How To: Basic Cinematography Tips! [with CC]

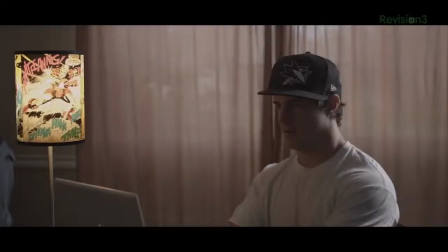8:16 But as you can see with your eye face, I'm starting with just a practical again, but then, as you can see with your face eyes,
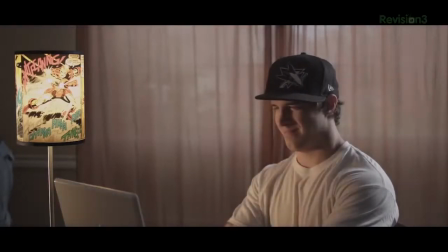8:23 it's not nearly intense enough, so I'll again flip on my can light to simulate the light coming from the lamp and jack up its intensity.
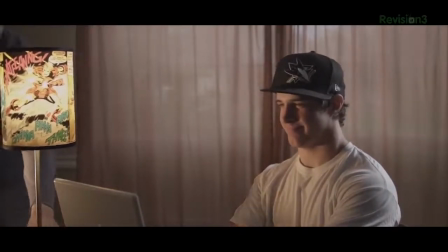8:29 But now, the scene is very boring to me, again, with the drapes shut.
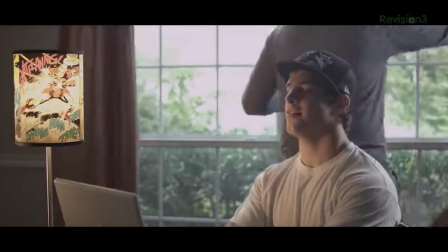8:34 So we're gonna open them again to try to get some more depth, and bammy wham.
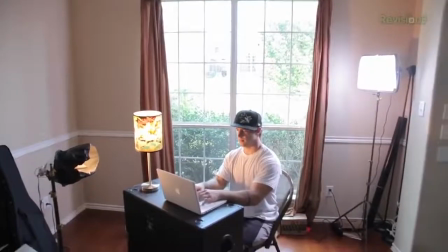8:39 Bammy wham! Now, since there is that window behind my actor, I'm again gonna add an LED as a backlight.
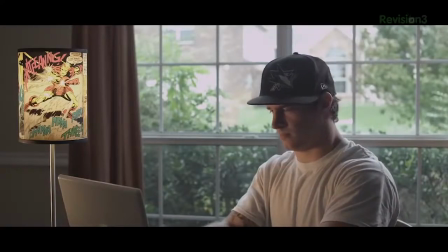8:44 I find that one of the main keys to controlling the look of an indoor day scene is fill light. How much you add or take away fill will say something about the time of day or type of day it is.
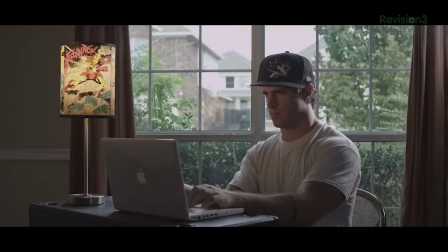8:54 So for me, without fill in a shot like this, it kind of looks like a really gloomy day, or possibly dawn or dusk, which you could. Dawn. Yeah, sure. Which you could easily make it look like dawn or dusk with a simple color grade. But if you're going for more of a bright and happy day look, you're going to want a lot more fill.
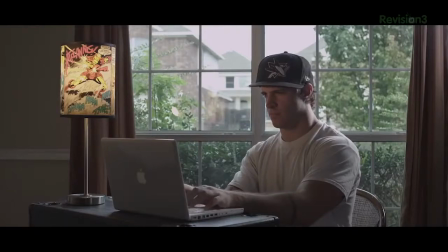9:09 So right here we have a very low-key shot, which is not what we want for a bright and happy type day shot. We're going to want something a lot more high-key. Now, for those of you wondering what high-key and low-key are basically the difference in the amount of shadow you let in your image.
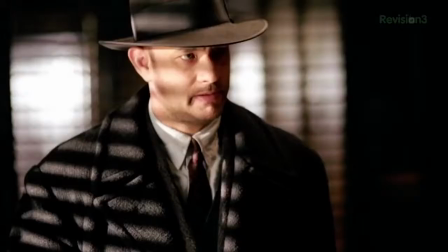9:24 Low key is used for thrillers, drama, and so on, since it has a lot of contrast,
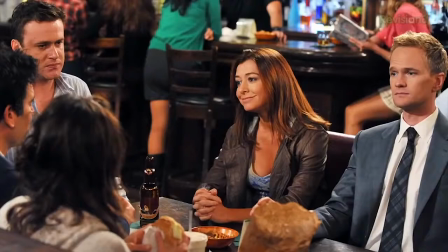9:29 while high key can be seen on sitcoms and most comedies since it's nice, bright, and happy. So during a bright and sunny day, most indoor settings will realistically have a lot of fill light to your actual eye, since the sunlight is coming in multiple windows and it's reflecting off all sorts of surfaces, filling your house with light, which is why when you see a day scene that looks really contrasty like this one, you get the impression that it must be a gloomy day outside.
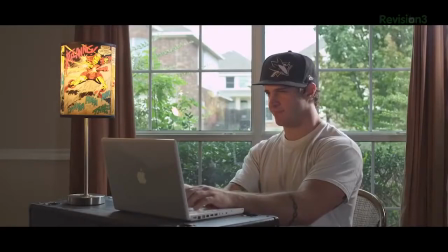9:53 But that is not what we want, so I will add my fill light and crank it up until we have something that fits more of that happy day sort of look that I want,
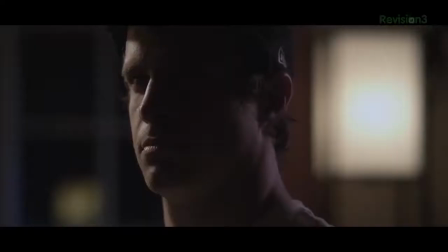10:01 like this. And now as an example of high and low key, this shot would be low key, and this shot would be high key.
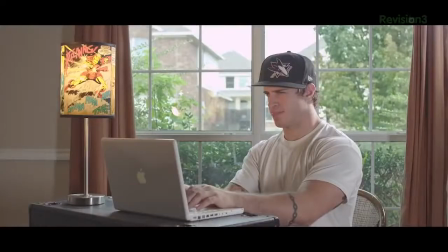10:09 Low key being very contrasty with lots of shadow, and high key, very little shadow areas at all. But there you go. This is a basic idea behind a simple daylight shot as well. And again, these are all just starting points, some basic ideas to hopefully get your brain to turning and moving in the right direction. As you can see, there are so many different directions you could take in any setup. It's all about what you want for your story. Do I get a compass? Ah, jeez. Logo. Okay, well that's it for today, and as always, Twitter, And then Facebook, Facebook. and that's that. But next week, we'll of course be getting into more cinematography stuffs, and soon color correction, because, you know, no shot is finished until it's been graded, I always say, and so does a lot of other people. But I'll see you next time when I pay for my electric bill with children's screams. I don't know what that is, but I wish I did.